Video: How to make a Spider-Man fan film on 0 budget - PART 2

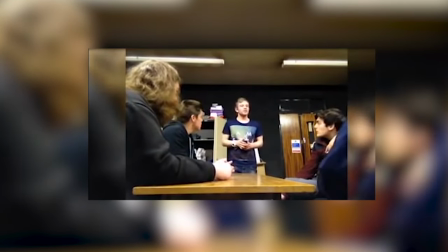We started writing it in 2012. To hold us 2012, we were filming it, and then we was editing it in 2013, getting ready for 2014.
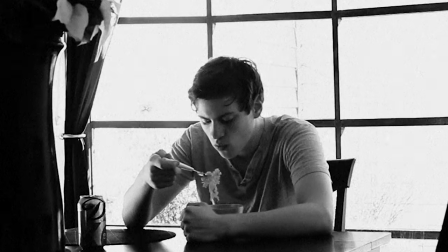The editing process was just me on my own. That's when I met Heath Gleeson. I remember putting trailers out at that point.
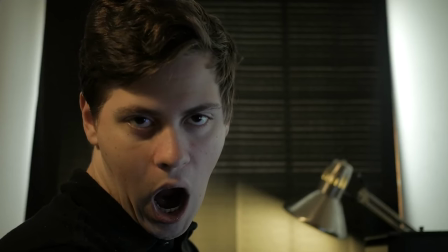He then messaged saying, hey, if you need any help, let me know. And I really needed help. So I was like, yeah, I'll let you know. And at that point, he was making a film called Hero, which was a fan film he was making.
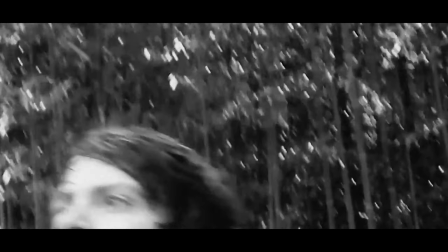So I already knew. I was like, I need to get you on this because, number one, you're exactly like me.
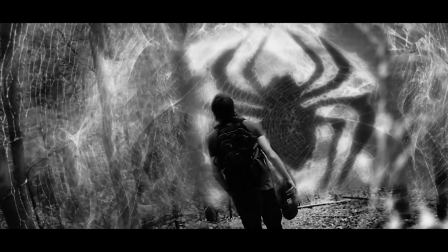And number two, he was clearly very talented because of the things he was bringing out. I was like, yes, I need that. Come on, my film. Let's go. Let's do it together. So at that point, he became like a co-editor with me. I'd say co-director because he also changed part of the films that just didn't work. There was scenes that I was in it that I was adamant in keeping in. Like, there was a whole scene with Spider-Man talking to Captain America at the end, but it just made no sense because Captain America was English, and he thought like, what are you doing?
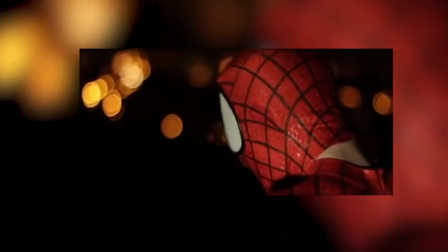And I was like, yeah, that makes no sense. Yeah, and we just cut it out. He appears behind him. I was just like, gives him a...
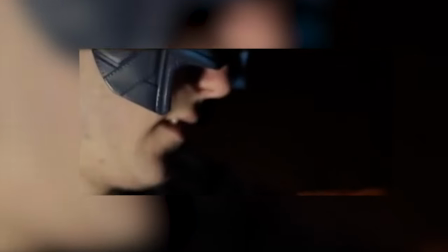I'll act out the voiceover real quick. I know who you are.
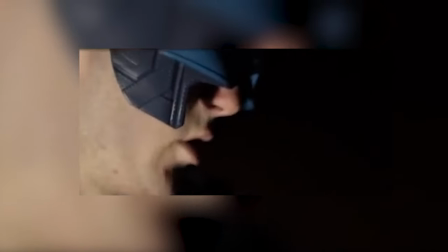Stop, don't turn around. Oh, wait, never mind, okay, bye. And then he just jumps off.
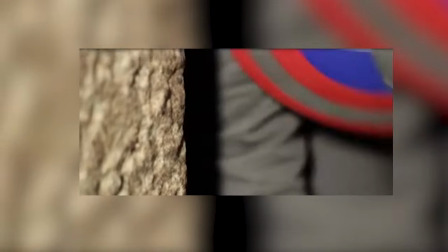Never mind. I was actually, if I had more time, I would have done the whole voiceover. I promise. Stuff like that, which I'm always so grateful for because he's so honest about this kind of stuff.
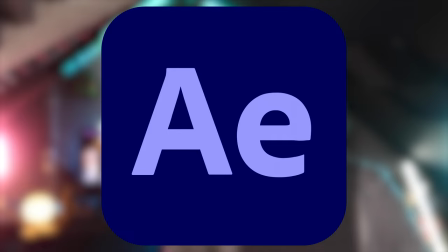But again, right, the editing was super simple. We used Premiere Pro, After Effects for the After Effects stuff, and that's about it. The visual effects. Visual effects was tough, right? The whole point of Barney was that he was supposed to go into shadow.
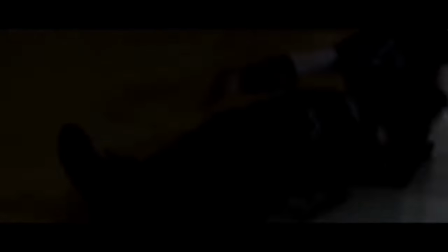So as soon as which is why the ending makes no sense, where Spider-Man is just grabbing all these lights,
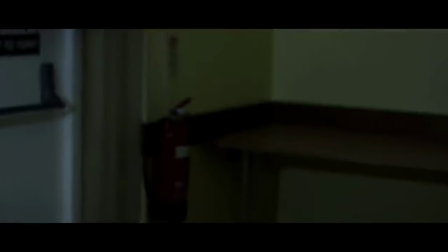is because he's trying to fill the room with light so that Barney can't disappear.
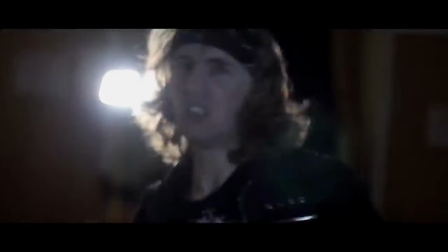But we never explain that, and Heath mentioned that Barney's power would be so much better if he could just like vanish like Mysterio, right, where he has green smoke.
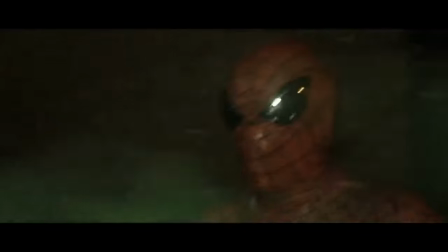It'll be a lot more visually pleasing, it'll be a lot better, it'll just look cooler, you know.
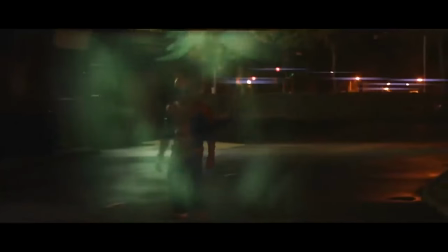It's just something we can visually see, and I've always agreed with that, and I think it's amazing, and it really elevated the film for us, especially the ending.
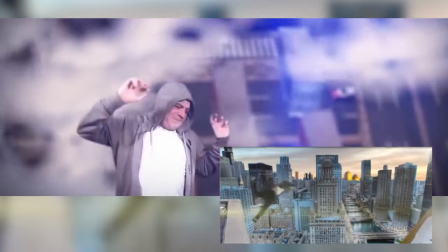But it made a lot of things not make sense towards the end. At this point I met someone called Jimmy, who helped on Another World.
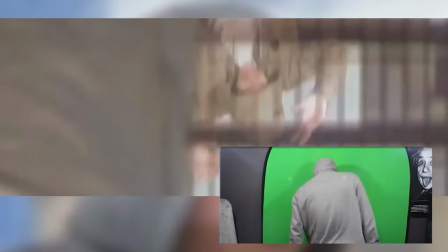He did all the insanely cool CGI stuff,
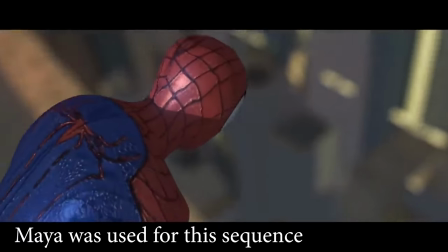and at that point it was all fully CGI, so he did the end swing, all the middle stuff.
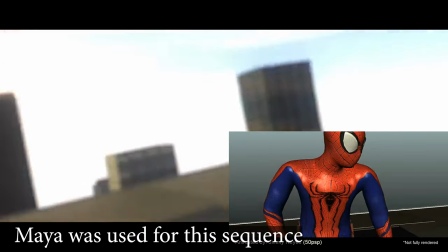Jimmy again is this incredible CGI artist. He's an animator who again is doing some amazing stuff, just like everyone else on this film.
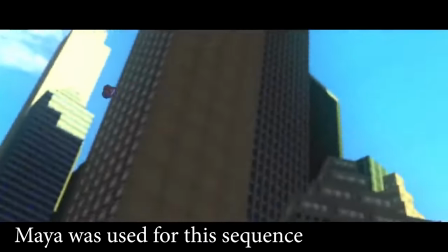I reached out to him because I told myself it's a Spider-Man film, right? You need some cool CGI shots. And I can't remember how I found Jimmy.
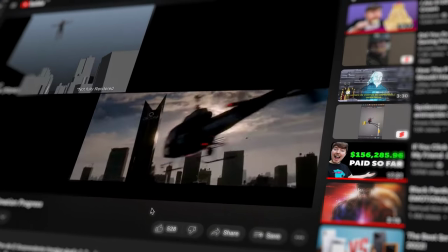It must have been like a, just like how I find composers, I must have just found animation reels and saw Jimmy and was like, hey Jimmy, I love your reel. I'm very sure he did a Spider-Man reel, and I was like, we need that in the film. As you can see by the film, we didn't do a lot of crazy VFX stuff.
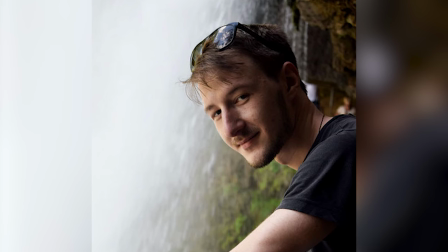So let's talk about the music. Again, I used Jaschke Adiki, who is an amazing German composer. So how did I send him the footage? What I did, which is kind of annoying for him, I guess, what I'd do is send him 20-minute chunks. And I'd say, hey, Jaschke, we've done this 20-second, 20-minute chunk. Can you please compose that?
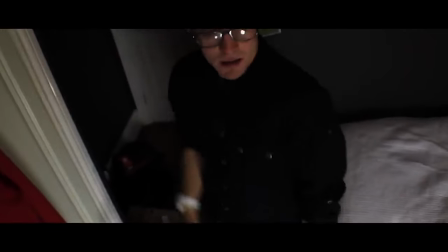And then send it back, and then I'll send you another 20-minute chunk. Which, you know, for me is great, right?
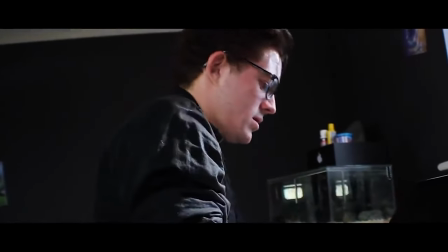I get to see what it looks like, see what it sounds like, give him changes if needed, and then, you know, send him another part. He came back with a genuine masterpiece. It genuinely is, like, such an amazing score, and I'll never forget it.
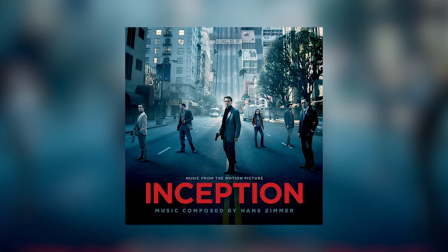The only inspiration I gave him was Hans Zimmer and Always Cloudy with a Chance of Meatballs. That's the only inspiration I gave him, and he came up with this amazing theme song and these amazing tunes, and the 90s theme.
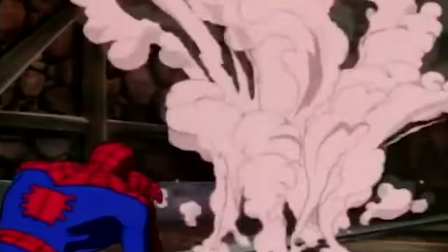So I've got a 90s theme in there. I love the 90s theme, and he sprinkled that everywhere on the film. But again, I sent him 20-minute chunks, and I gave him a document of tones and feelings I want through this montage, right? I'd put a timestamp of 0:01. I want this to seem a bit, you know, ambient.